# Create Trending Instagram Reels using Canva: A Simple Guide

When it comes to Instagram Reels, between the ever-changing algorithm and the many, many Insta-gros, it's hard to figure out what's working and what's not. But you can add a bit of fun back into creating Reels by looking at what's trending, what you think is working well, and trying to create them in your own brand style. So today I'm going to show you how to create a trending Reel style in just a few minutes. And we're going to use a simple and repeatable system to then recreate the same reel in three completely different brand vibes, all quickly and with style.
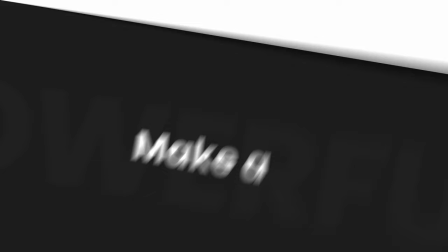We've all seen the Instagram reels that have a few strong statements over a video, and then they get you to read the caption for more information or to add more value. Now these work for a number of reasons. The first is that the video is basically in the background, so you don't have to worry too much about it being perfect or it doesn't need to take a lot production time. Secondly, you don't have to appear in the video. Now don't get me wrong, talking head videos are still one of the best performing reels, but this way you can actually use videos from Canvas stock library, put them in the background, and it can still feel good. Of course it's great if you've got your own branded videos or b-roll that you've shot at home or at your office, but using just the videos in Canvas library works just as well. Number three, you can get people's attention really quickly with just a couple of strong statements. So it means that you don't have to worry about putting too much on the slide and you can add the reel value in the caption. And number four, these reels get great engagement because people see the reel, watch it for a couple of seconds, and then hopefully there is enough value on there for them to read the caption and spend more time on that reel, which obviously is great for engagement. Oh and just as an aside, if you find that when you're browsing and looking through reels that they move so quickly that you can't read the text on each of the slides. Trust me, it's not you. It's intentional. People do that because it means you either then re-watch the reel multiple times to catch what's on the screen, or you read what's on the screen and then go to the caption to see more details. Either way, you spend more time on that reel, which of course pleases the almighty algorithm gods. Now, as last weekend was Small Business Saturday, we're going to create a reel with just a couple of tips on how to support small businesses.
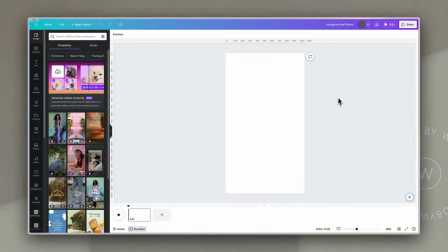150s
So let's do this. We're going to start with a blank Instagram reel design in Canva. And then what we're going to do is we're going to work through a process that helps us get everything in place as and when we need it. And the first thing we're going to start with as part of this process is the background. Now, as I said, we're going to duplicate or mimic one of those Instagram reels that you see.
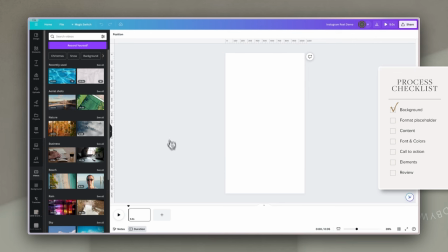170s
And so you could go to videos and then just search and find a video to put into this background.
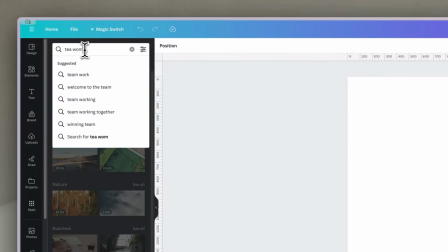176s
But what I did want to show you is if you just search for videos here with any search term when you go to the filters You don't have very
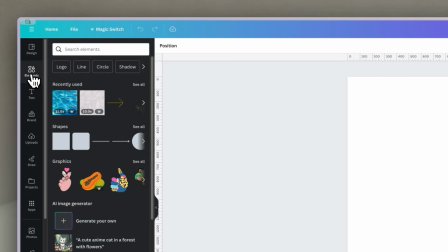184s
much way of filtering anything If you go to elements and you put in your search terms in elements and then go to videos You
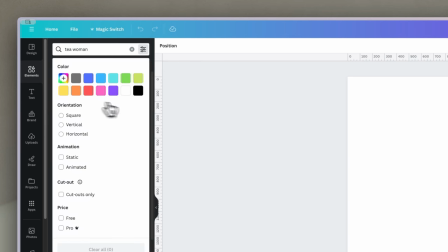192s
can actually then use the filters to filter by color palette and also vertical horizontal or square videos so we're going to use
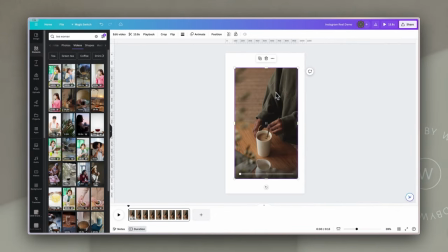200s
this video which is a woman making tea and we're going to use that as the background for our reel the first thing I want to do is although I like the
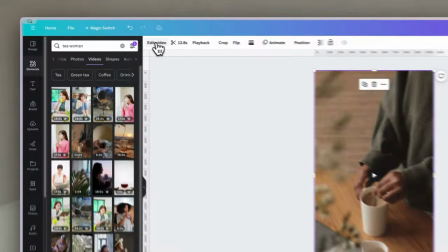209s
colors of this video I want to make the elements that go on top of it stand out a bit more so I'm going to do that by going into
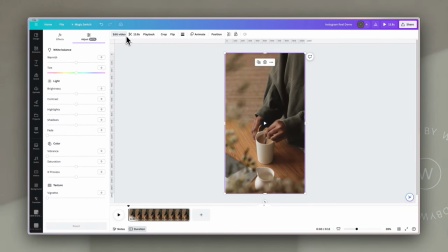216s
the edit video and then adjust tools I'm going to take the brightness down a little but I'm going to take the contrast down almost all the way and you'll see that just kind of softens the difference between light and dark in the image.
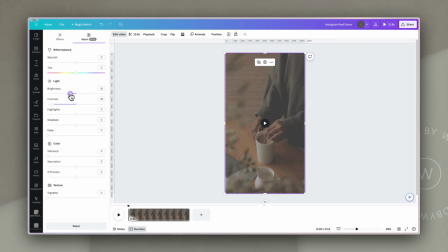229s
And you can just adjust that so you can still see the colors, still see what's going on, but it allows the elements that are going to go on top to stand out a bit more.
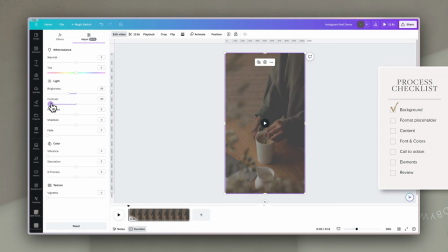238s
The next thing we're going to do is to format our placeholders.
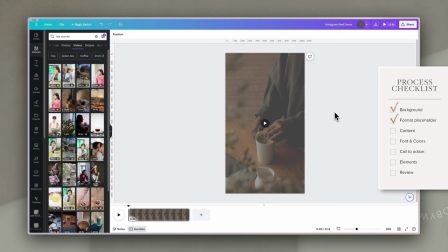241s
Now, obviously this depends on how many different things you're going to have on your reel, but we're going to start by just putting in a heading.